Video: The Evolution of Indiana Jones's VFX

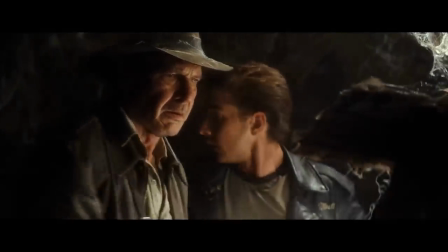0s
The Indiana Jones franchise now has a legacy which spans across the last 40 years of filmmaking.
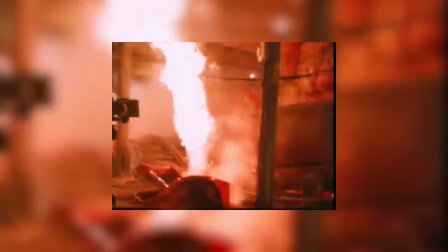6s
Which makes it the perfect case study to analyse the shift from practical filmmaking to digital special effects.
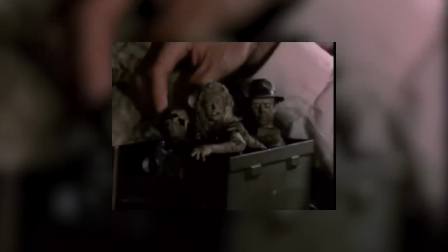12s
Because throughout those 40 years, the entire way that films are made has completely changed. So that's why we're going to explore the difference in special effects and filmmaking approach of both the original Indiana
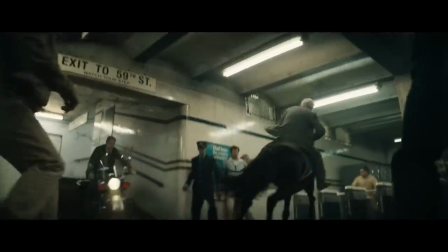23s
Jones trilogy and his more recent outings. breaking down some of the major effects from across the eras,
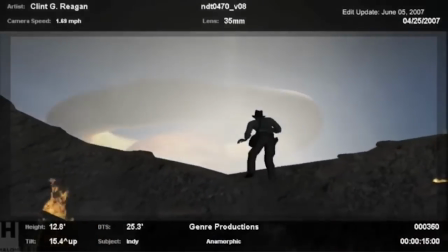29s
and then using this to answer the age-old question. Are practical effects better than CGI?
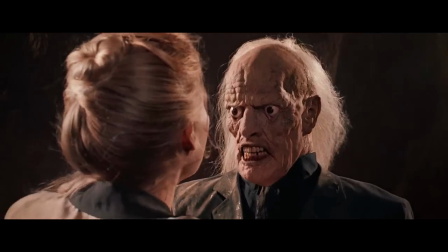35s
And if we could do all of this stuff that looked better decades ago,
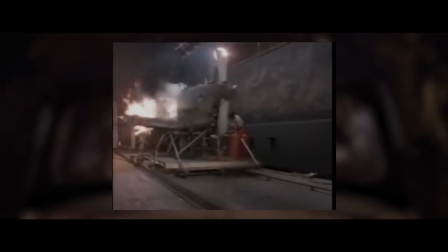39s
then why are we leaving the amazing practical effects of the original Indiana Jones trilogy behind?
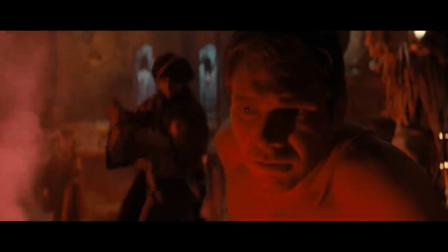45s
Well, to answer these questions and more, grab your fedora, as we analyze the evolution of Indiana Jones' visual effects.
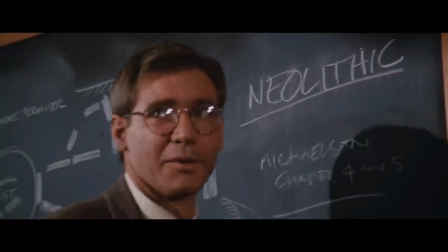53s
But before we do that, do you know who this is?
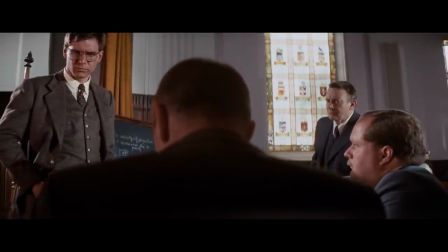58s
This is Spanish Indiana Jones and you could watch him if you download the sponsor of today's video, Atlas VPN.
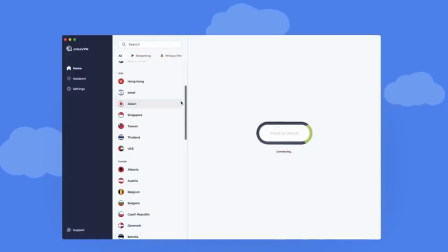65s
Because with Atlas VPN you can easily access geoblock content from almost anywhere in the world.
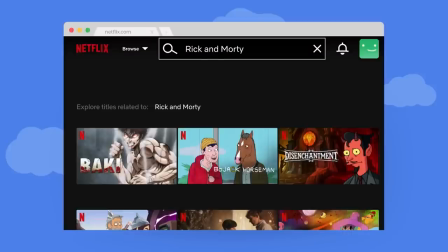71s
So if there's something you want to watch and you just can't find it streaming in your country,
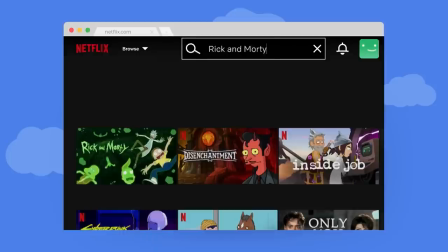75s
then you can easily use Atlas VPN to virtually change your location to a country where it is available.
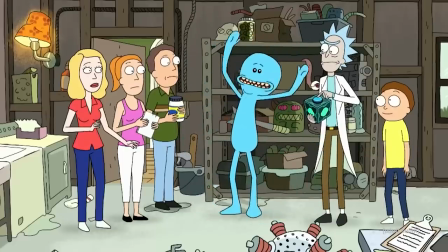81s
And then just watch it as normal, simple as that. And so right now, Atlas VPN is running the best VPN deal on the market,
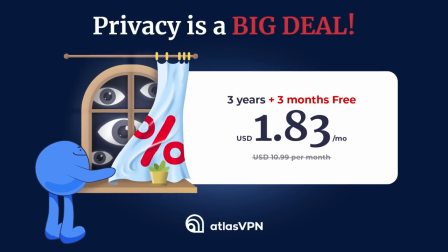88s
protecting unlimited devices for just $1.83 per month, plus three months extra.
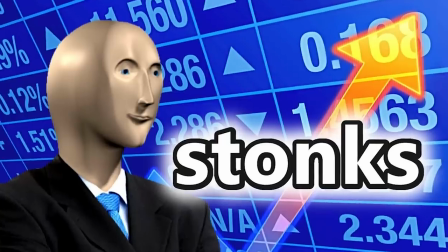93s
And all of this with a 30-day money-back guarantee, which is just a ridiculously low but limited-time offer.
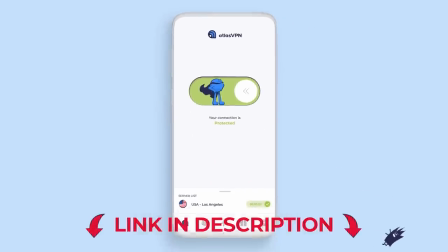99s
So secure this offer now by using my link in the description.
Bien, eso es todo por hoy.
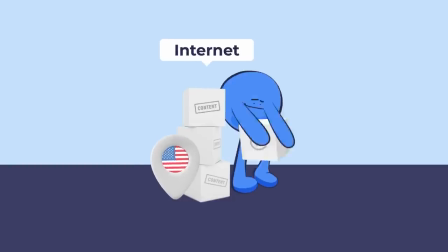104s
Ah, yeah, good point, Indy.
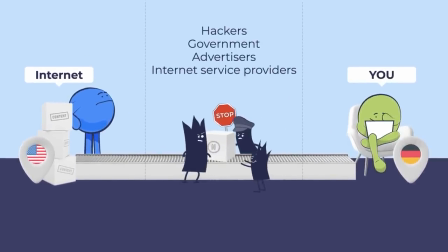106s
Atlas VPN also protects your privacy by scrambling your IP address, which stops all those weirdos on the internet from tracking your activity and stealing your data.
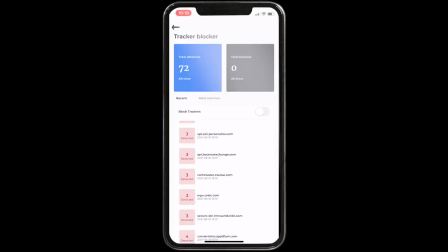115s
So, to access geolocked content and protect your private information at the same time,
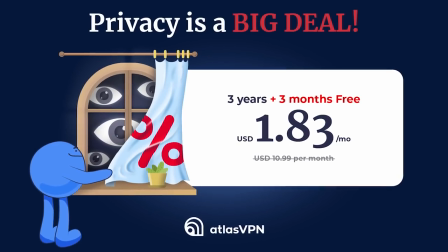119s
grab Atlas VPN's big deal for just $1.83 per month, plus 3 months extra, using my link in the description before it expires.
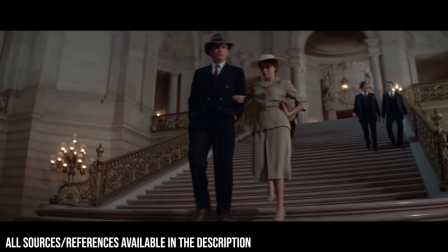127s
Anyway, now back to the video. So, to begin our adventure, let's start by looking where the first Indiana Jones film ended,
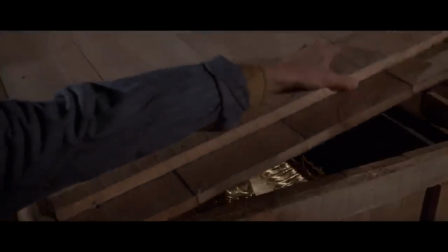133s
with possibly one of the best closing shots to a film of all time. a massive
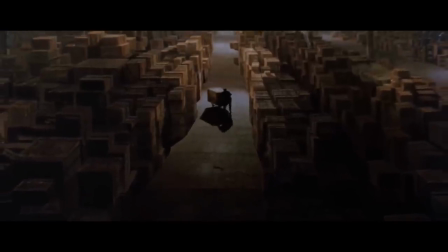138s
wide shot which pans up to reveal the vast endless Hangar 51,
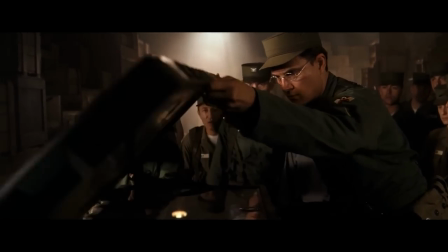142s
the secret warehouse which stores the countless mysteries of the ancient world, all of which have been hidden away from the public.
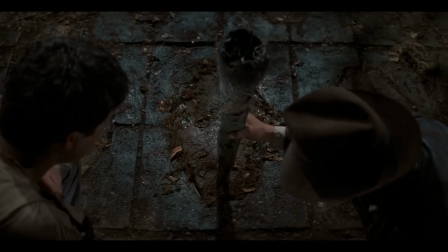150s
Now this shot is a great piece of visual storytelling as it shows that despite the giant adventure we just went on with Indy,
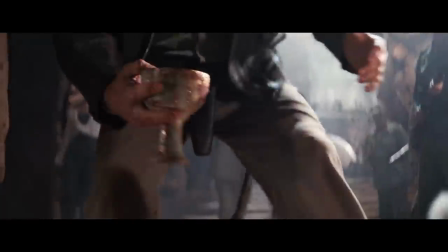157s
his contributions are just an insignificant drop in the ocean of thousands of different
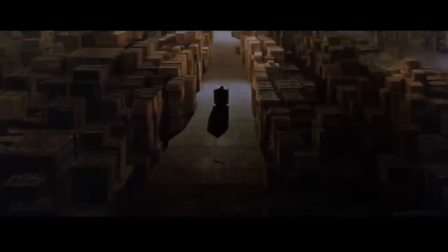163s
discoveries that we may never see and it will be this shot which provides the baseline for
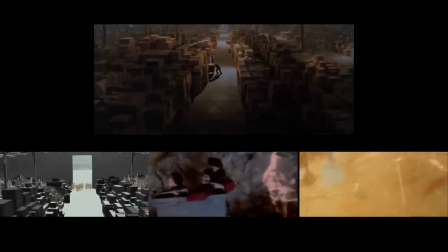169s
all of our comparisons today. Because this shot is actually completely fake.
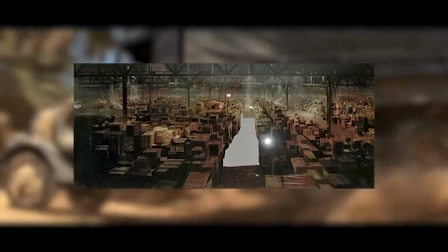174s
They didn't at all film it in a giant warehouse, but instead they used old school filmmaking tricks to just make you think that they did.
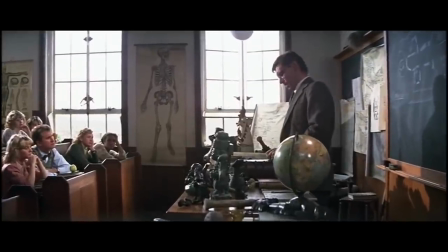182s
So why was this shot fake? Why not just film it in a real warehouse? And how did they even fake it to begin with?
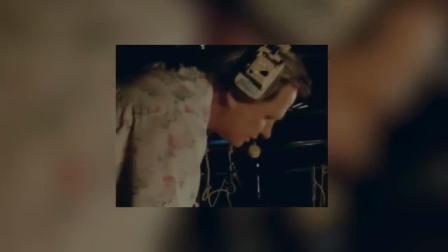190s
Well, Well, to the filmmakers, this shot actually presented a pretty big problem,
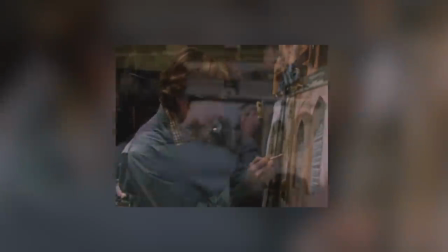195s
as to have it have this impact of making Indy's adventure feel like that of a tiny fish in a massive pond.
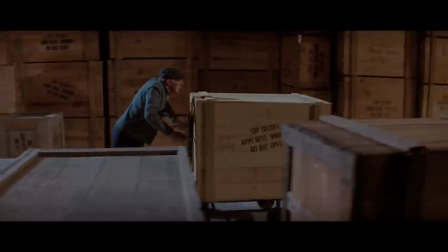201s
This scene was entirely dependent on both ore and on scale.
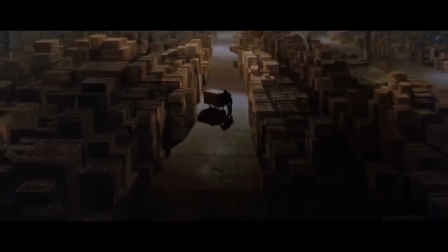205s
The warehouse had to be absolutely huge because it had to completely dwarf Indy's crate.
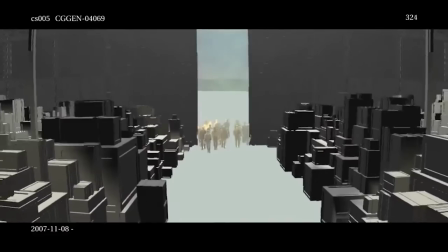210s
So to retain the maximum impact from this shot, the filmmakers needed to film it in a gigantic environment.
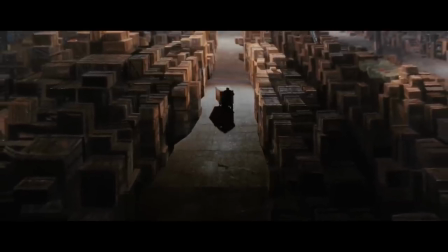217s
But if you wanted to film this in real life, a massive open 1930s warehouse like this isn't just something you find lying around easily.
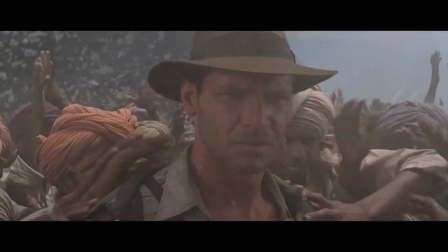226s
And even if you were to find one,
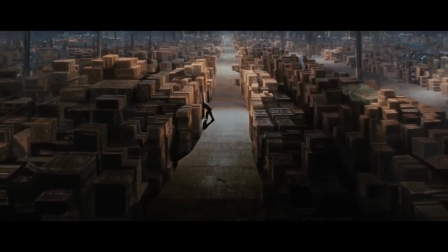228s
having to then fill up and light such a dense wide and long shot would have been a monumentally expensive task to do.
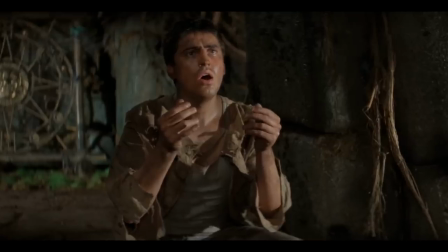236s
And so this meant that the shot had to be faked.
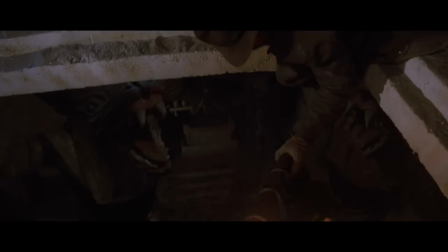239s
And in 1981, the go-to way of doing any wide shot like this was to use a special effects technique known as matte painting.